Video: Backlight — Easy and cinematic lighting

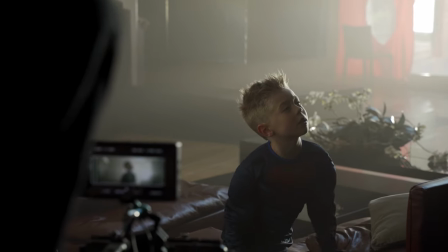[4:09]
Just remember this, then you choose a lens. I most often pay attention to how blue looks on the one or another objects.
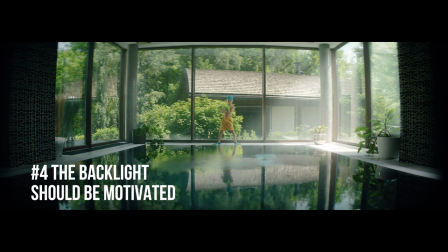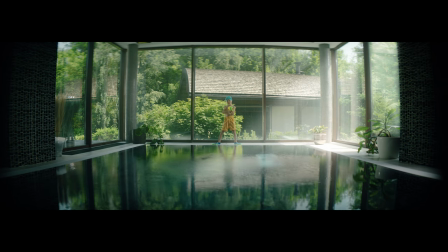[4:23]
I think the backlight as a source of powerful light should be motivated.
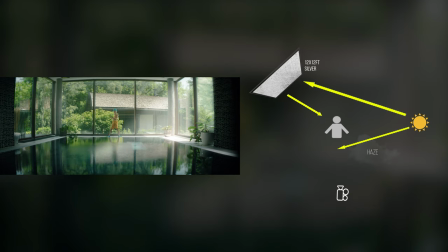[4:27]
It looks stranger than the backlight has a fictional source, which we don't see in the scene, or which comes from nowhere.
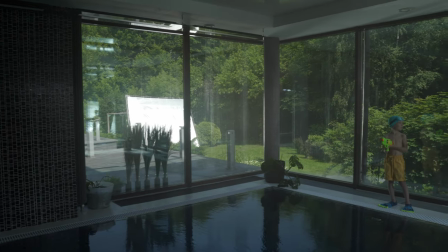[4:34]
This is a powerful light. It should have some kind of confirmation.
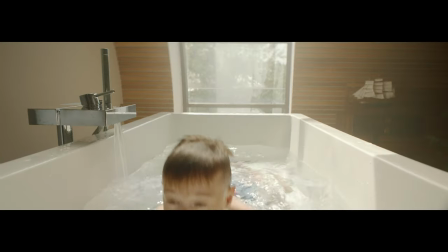[4:39]
When the viewer has seen a powerful backlight, the most likely he will think where such a light flow comes from.
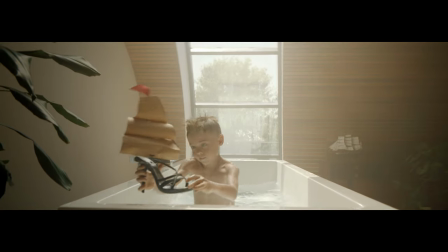[4:45]
Ideally, the source of backlight is best to show in the frame. For example, here we see the source of backlight is a window.
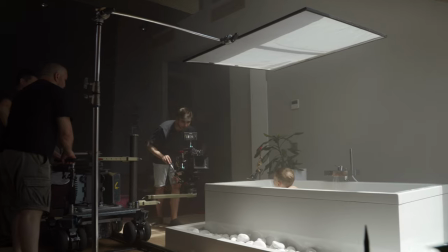[4:52]
This is a perfect situation to motivate light. Also, the source can be anything but the windows.
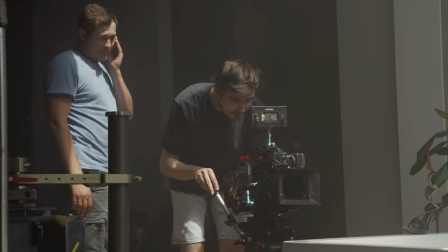[4:58]
The main idea is that you show this source in the frame. Fire, Sun, Cloud, Practical, etc.
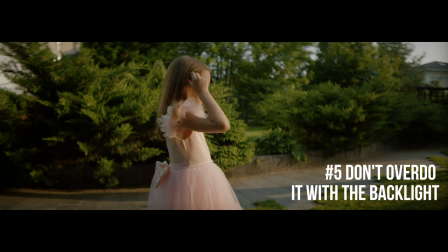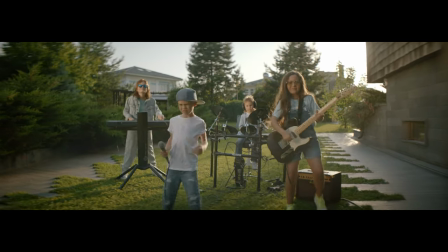[5:10]
Don't overdo it with a backlight. This scheme is cool and cinematic. I know that this is seductive feeling to use it all the time.
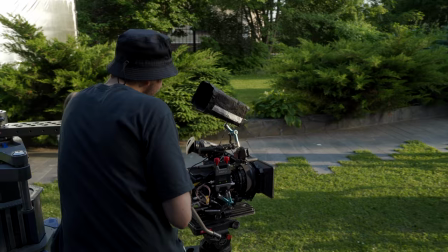[5:19]
But don't do that. The video doesn't have to consist of the same light scheme. It will look very unprofessional.
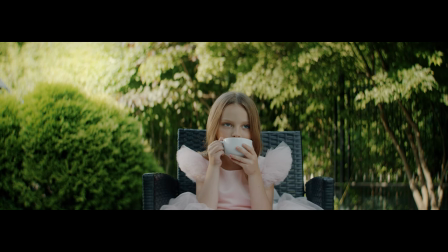[5:25]
Imagine that you are preparing a dish with several ingredients. Backlight is one of the components that should be added moderately, without fanaticism.
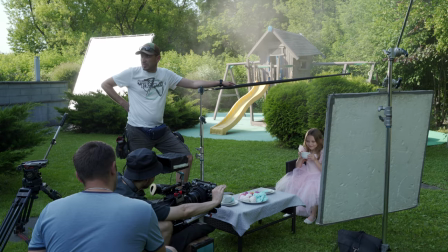[5:35]
A very approximate composition of the backlight in my work is about 20% of the video.
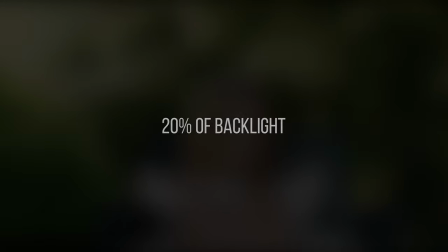[5:43]
Someone has this personage less, some are more. Just don't overdo it.
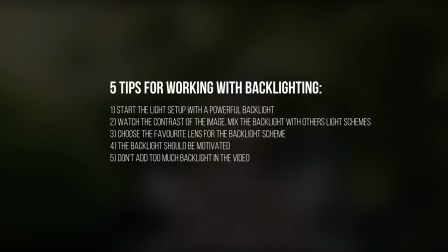[5:48]
So there are 5 tips for working with backlight. That's all. Thank you for watching. See you.